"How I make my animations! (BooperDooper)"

So this is kind of different from most of the videos posted on this channel, but I thought it would be an interesting video idea if I cataloged how I made my animations.
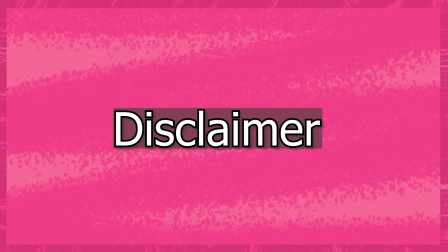8s
May I add that the way that I work could be completely out of order, but I still follow all these guidelines for most of my animations,
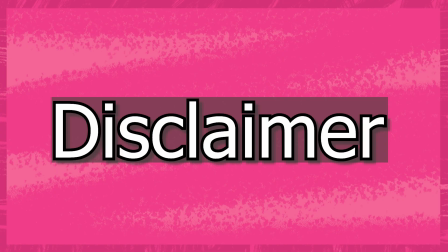15s
even if the steps listed in this video are completely out of order most of the time. But when it comes to this animation in particular, these are the steps that I went through.
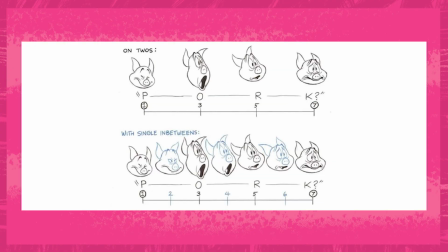23s
Before we start, I typically animate on 2s with sometimes an in-between of 1s, but there are some animations where there are in-between frames of 3s.
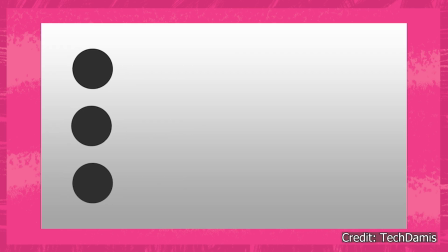31s
In simple terms, I animate mostly to 24 to 30 frames per second with a few in-betweens to make transitions quicker.
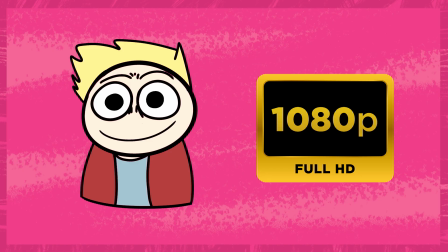38s
I set all of my animations at a resolution of 1920 by 1080 with my shorts being the same but opposite.
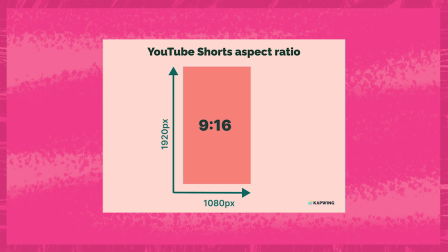45s
So instead of 16 by 9 widescreen, it'll be 9 by 16, which is the aspect ratio of phones. I only started doing shorts recently, so vertical based resolutions are still new to me. How I come up with these ideas is that I simply just scroll YouTube or YouTube Shorts and look at the audio snippets that I can picture in my head if I could do something with it.
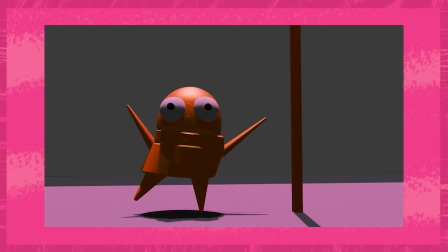66s
There are some times where I do pick audio based off of how popular it is,
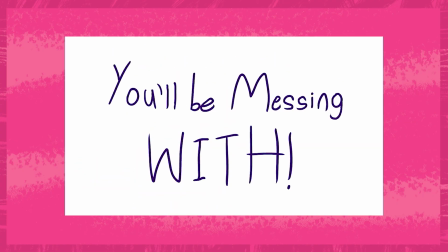70s
but I also only do popular audio bits if I enjoy it first rather than if it will do well view-wise, because if the audio isn't working well like you envisioned it, then there's no point to work on it if you're not enjoying the process.
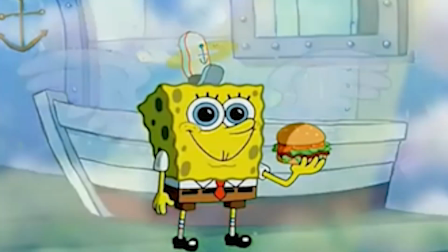83s
I'm not implying that I'm a saint because, ooh, I'm not doing it for the views.
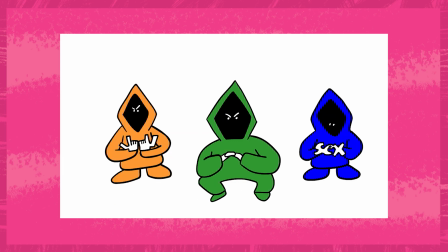86s
Now, I do some animations based off of how popular the audio is, but I also do it knowing that I do like the audio bit that is popular. So it's sort of like a 2-in-1 deal. The software that I use is a mixture of Photoshop, Adobe Animate, and Audacity.
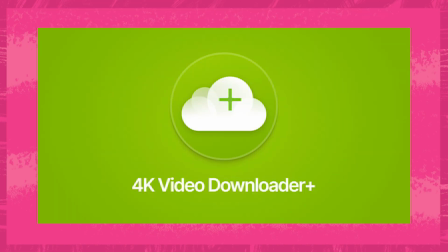101s
And how I extract audio is from a 4K video downloader. That out of the way, let's head to the animation process.
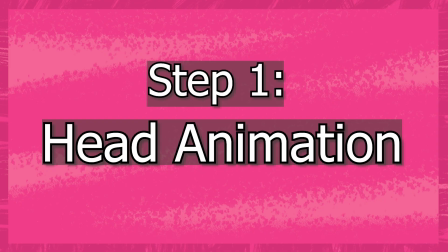107s
First off, a lot of my animations are based off of the movement of the head.
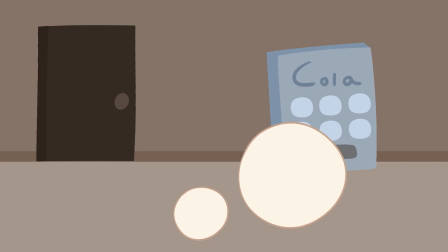111s
This is as crude as my animations can get when it comes to getting the fundamentals down of how I want the scene to be. I also made an extended background so that the background can properly scroll so that it's not static,
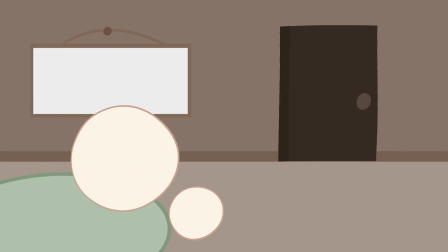122s
and I wanted to add it because I thought that it complemented the movement of the head. Typically I add different layers to things that are in the background if characters are interacting with it,
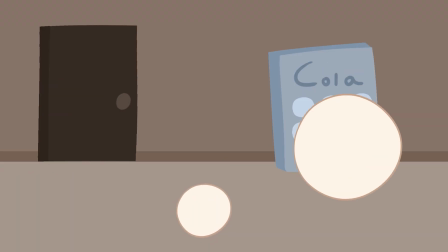132s
but I kept this animation relatively simple with the background since most of the attention is on the characters.
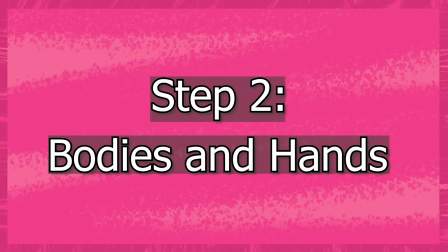136s
The second process is me adding the bodies and hands, which are separate layers from one another.
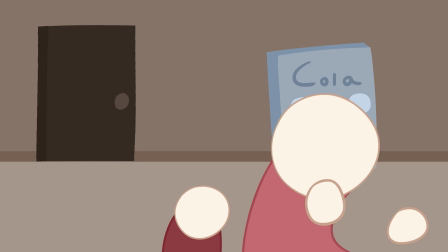141s
I like to add some sway to the body so that it complements the head. Also provide some slickness to the movement.
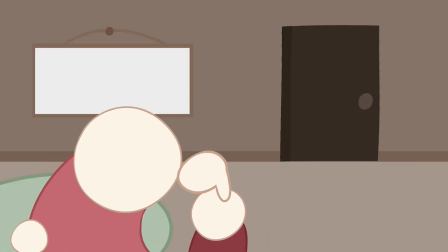146s
I want every part of the body to sort of sway of where the head is heading.
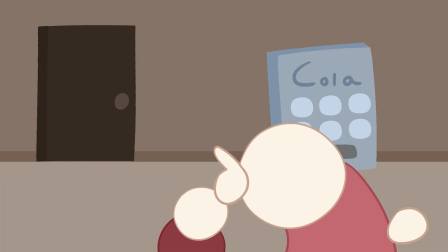151s
I guess I like it when the animation looks kind of snake-like, if that makes sense, when the movement is controlled by the head.
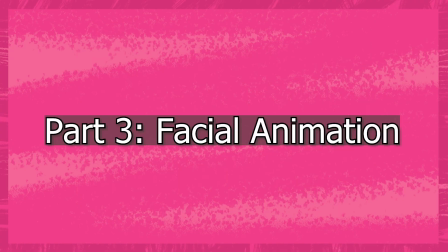157s
The third process of the animation is adding facial animations.
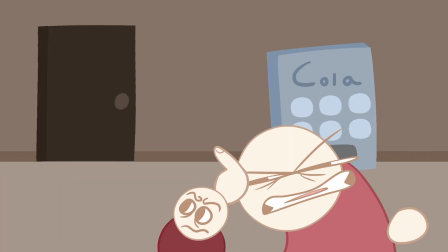160s
This is the most time-consuming, but it's also my favorite part to do, because I think a lot of animation is facial-based,
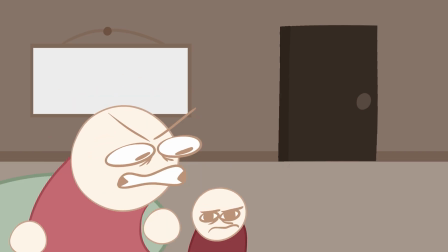166s
and if you don't do a lot with making the face expressive or lively or more animated, then it just feels like a bit of its soul is missing. Smears in animation are extremely helpful for trying to get the movement that you want.
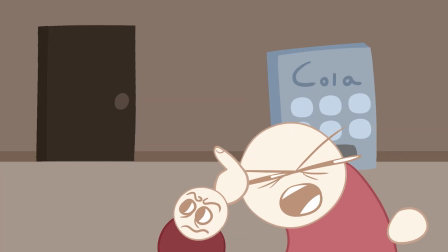178s
Even though everything is in separate parts, it's also important to me that the face does not feel disconnected from the body.
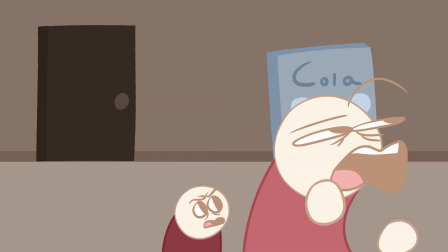185s
I just prioritize the face because it's what you're going to be looking at. My animations are centered around expression, so that's what I want to focus most on.
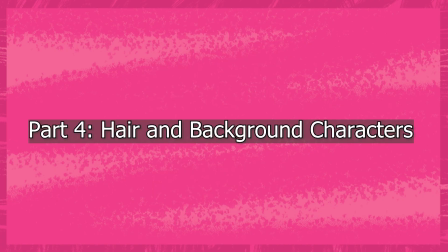192s
The fourth and final process to this animation is the hair and background characters.
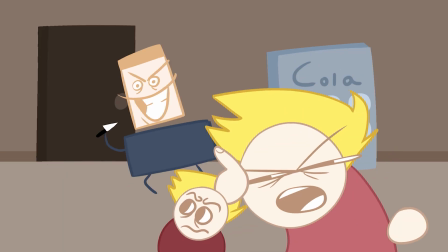197s
The hair I like to do separately because that means that I have to redraw the head shape every time I want to draw a new frame for the hair,
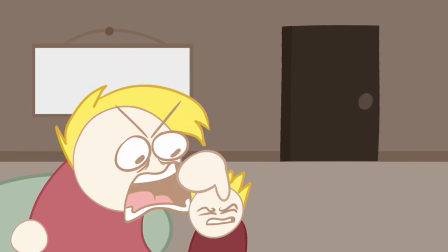203s
so a workaround to this is just adding the hair as a separate layer. It's both time effective for me, and to me at least it's barely noticeable in the animation that they are two separate layers.
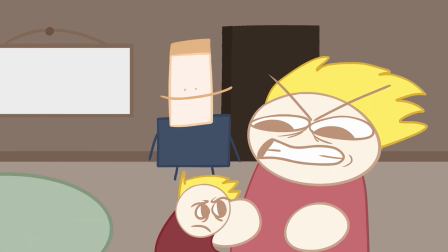213s
In this animation I was more focused on getting the actions down than focusing on the people in the background,
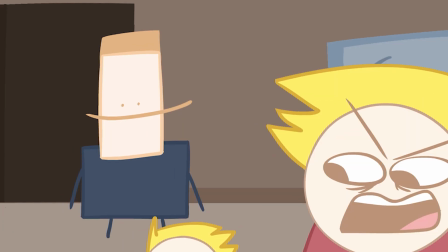218s
so the animation in the background is more limited looking because the focus is on the foreground,
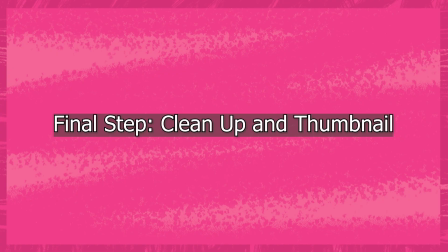222s
not the background. After I am done with these steps, I typically do some cleanup on the frames and I make a thumbnail to post to YouTube.
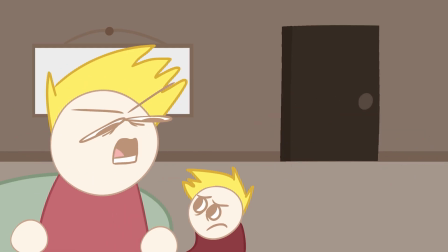229s
I have a little bit of an interesting background to this animation.
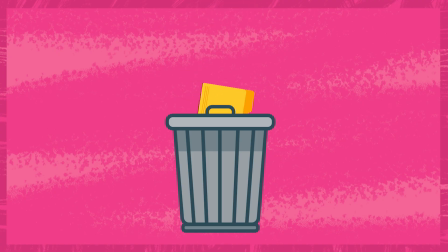232s
I had to do it twice because I accidentally permanently deleted my art folder that had 6 years of animations and drawings in it,
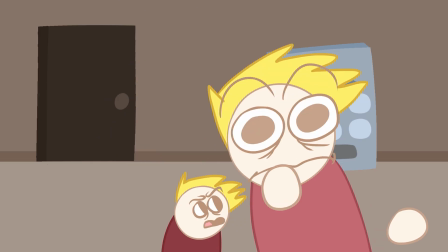239s
which included the original version of this animation. So the final product is just a redo of the original animation. And that is more or less how I make my animations.